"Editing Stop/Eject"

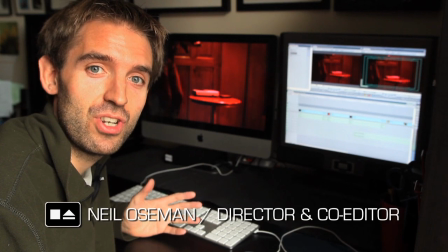(0:03)
Hi, I thought I'd give you a little demonstration of how subtle changes to an edit
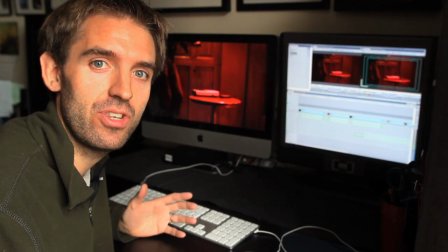(0:08)
can make a big difference to how the audience perceives a scene. Let's have a look at just a little sequence from Stop Eject. This is the scene where Kate first starts using the tape recorder to view moments from her past.
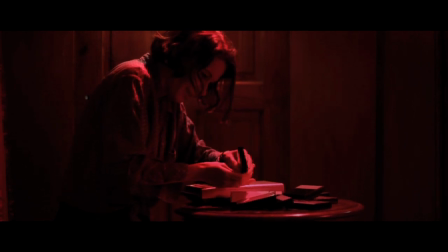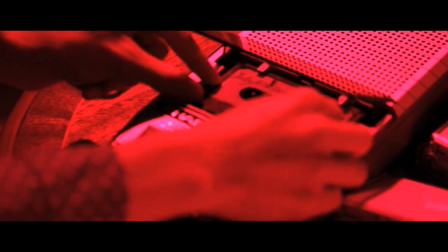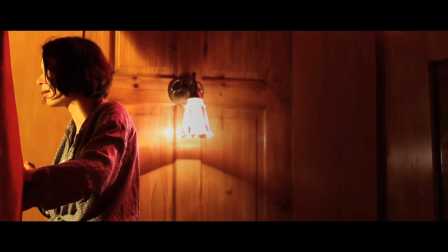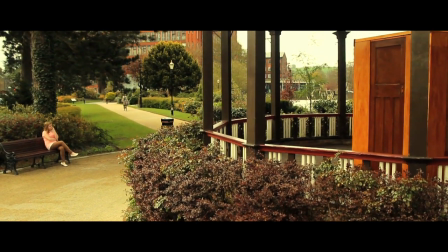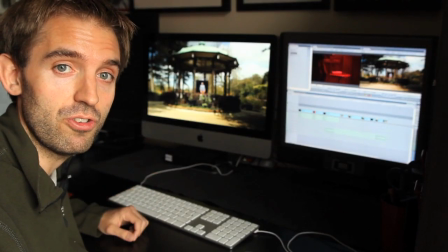(0:57)
So this is the first cut that I produced, and when I showed it to my wife,
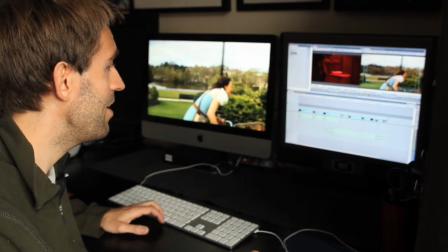(1:02)
one of the things that she said was, when we have this shot of Kate looking out of the alcove,
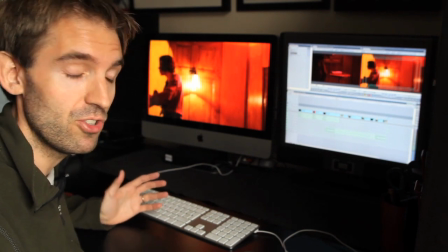(1:10)
you expect the next shot to be her point of view, what she sees, and instead it's this shot of the bike wheel.
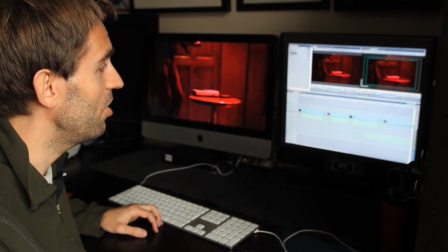(1:20)
So when I did my next revision, I switched the shots around a bit, and this is the version I had.
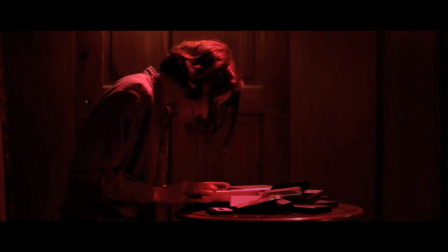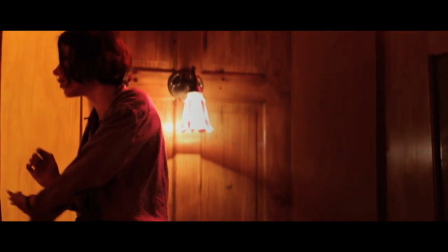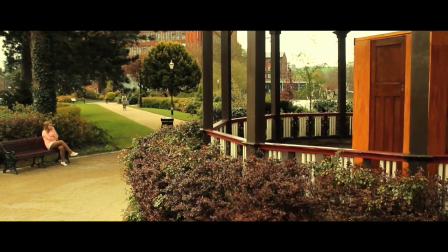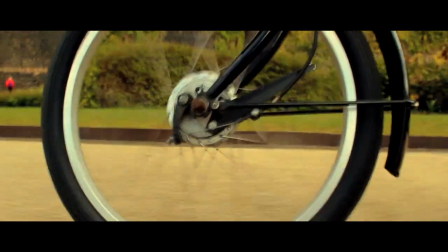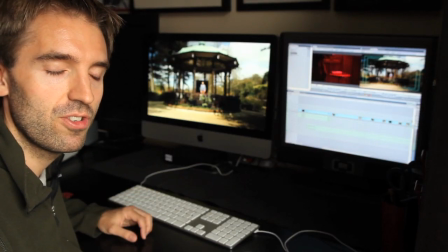(1:49)
And I showed this to Sophie, one of the producers, and she said a similar thing.
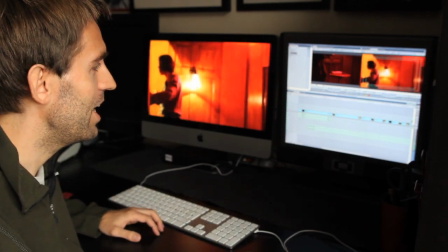(1:54)
She said, well, when you see the shot of Kate looking out of the alcove, you expect the next shot to be her POV.
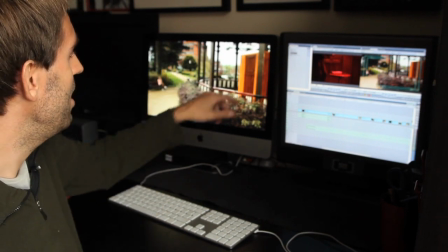(2:00)
And although this angle is similar to a POV, because Kate's here somewhere, it's not exactly one, because clearly it's craning up apart from anything else.
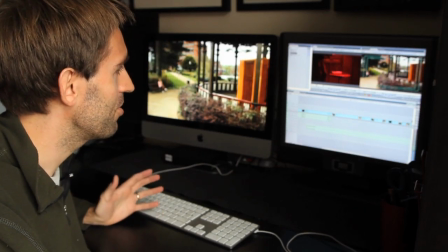(2:09)
So clearly the sequence still wasn't quite working.
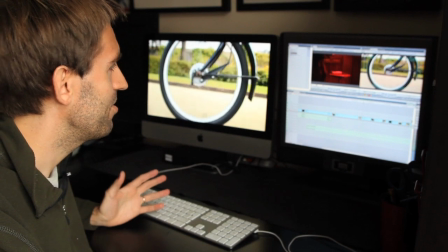(2:15)
Also, once you've seen the bike in this wide shot, this wheel shot isn't really giving you any new information.
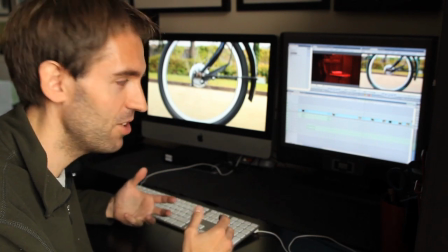(2:21)
Now, I was really keen to keep the wheel shot because it's part of the theme of circles that's in the movie, but I wasn't quite sure how best to do it.
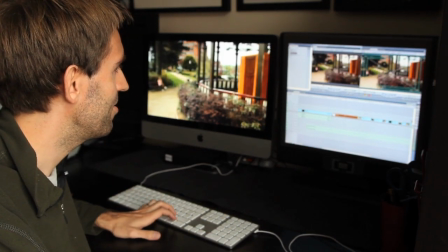(2:28)
I had to play around with the shots in this sequence. One problem I had is that this craning up shot doesn't run for the whole scene.
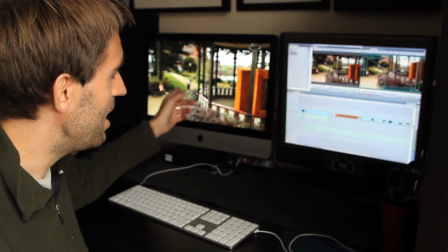(2:36)
I actually decided to cut it at the point where the past Kate breaks in front of the little
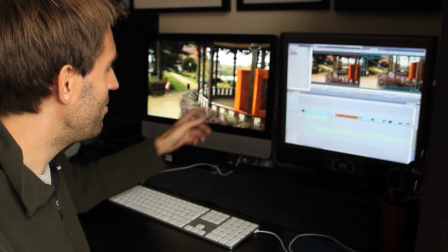(2:43)
girl, and as a result you never see the other Kate walk into this shot.
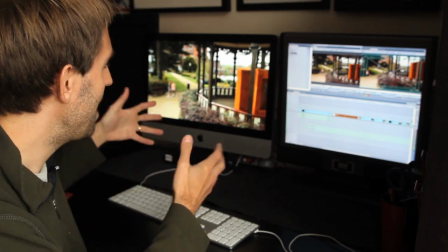(2:48)
So I couldn't use this establishing wide shot at any later point in the scene.
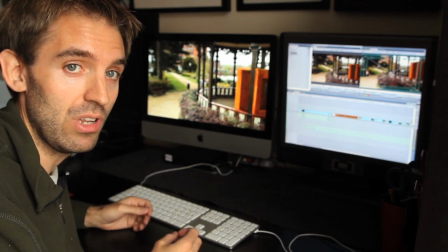(2:54)
I had to get it in there quite early if I was going to use it at all, and I did want to use it because it sets up the geography of the scene.
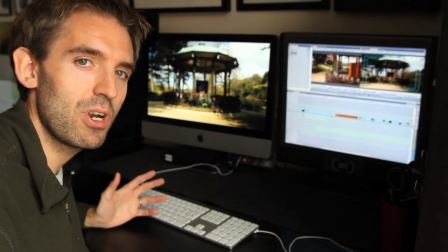(3:02)
So I pondered it for a while, and the other thing that came up at one of the test screenings was some people didn't
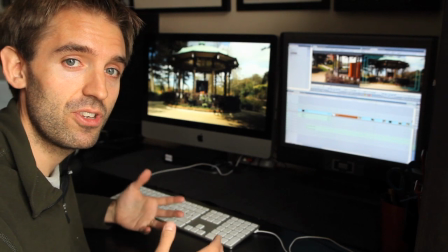(3:11)
necessarily realise that the alcove that the tape recorder is in moves from location to location.
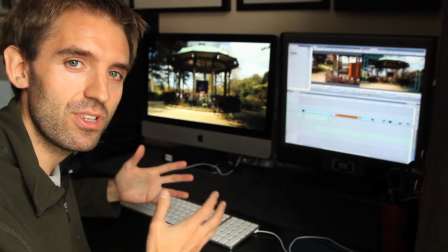(3:18)
So whenever Kate appears at some point in the past, the alcove appears with her.
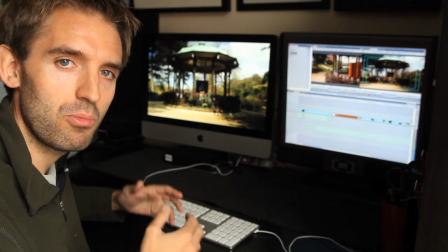(3:24)
And I started to look at why are people not picking up on that.
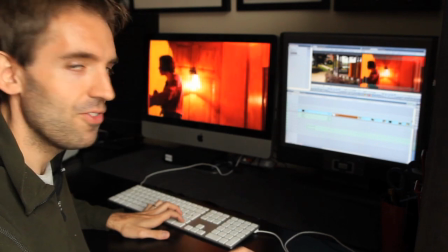(3:28)
And I realised that this shot of her in the alcove is quite disconnected.
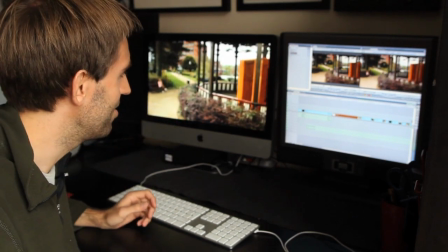(3:34)
I mean, obviously the alcove is here in this shot, but a lot of people weren't registering that because they were looking at another area of the frame.
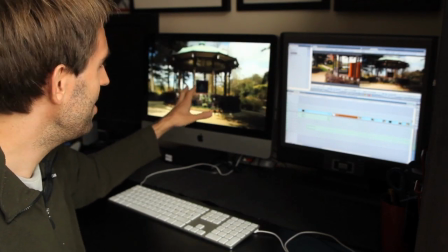(3:41)
And then by the time you get to another shot where you see the alcove, A, it's in deep shadow,
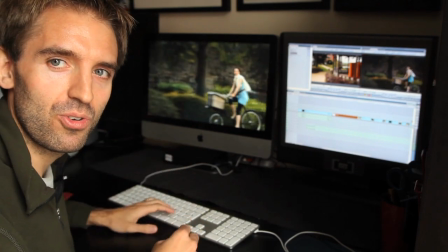(3:46)
and you know, B, it's been quite a while since we saw that previous shot of Kate coming out of it.
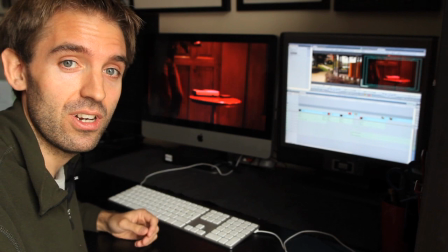(3:52)
So this is the cut that I eventually arrived with, and this isn't by any means the final cut.
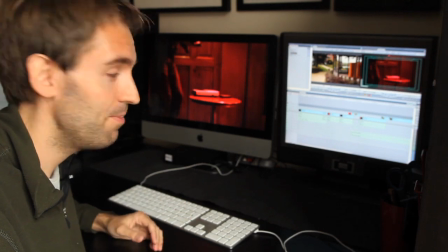(3:58)
I'm sure more work will be done on it, but here's what I have at the moment.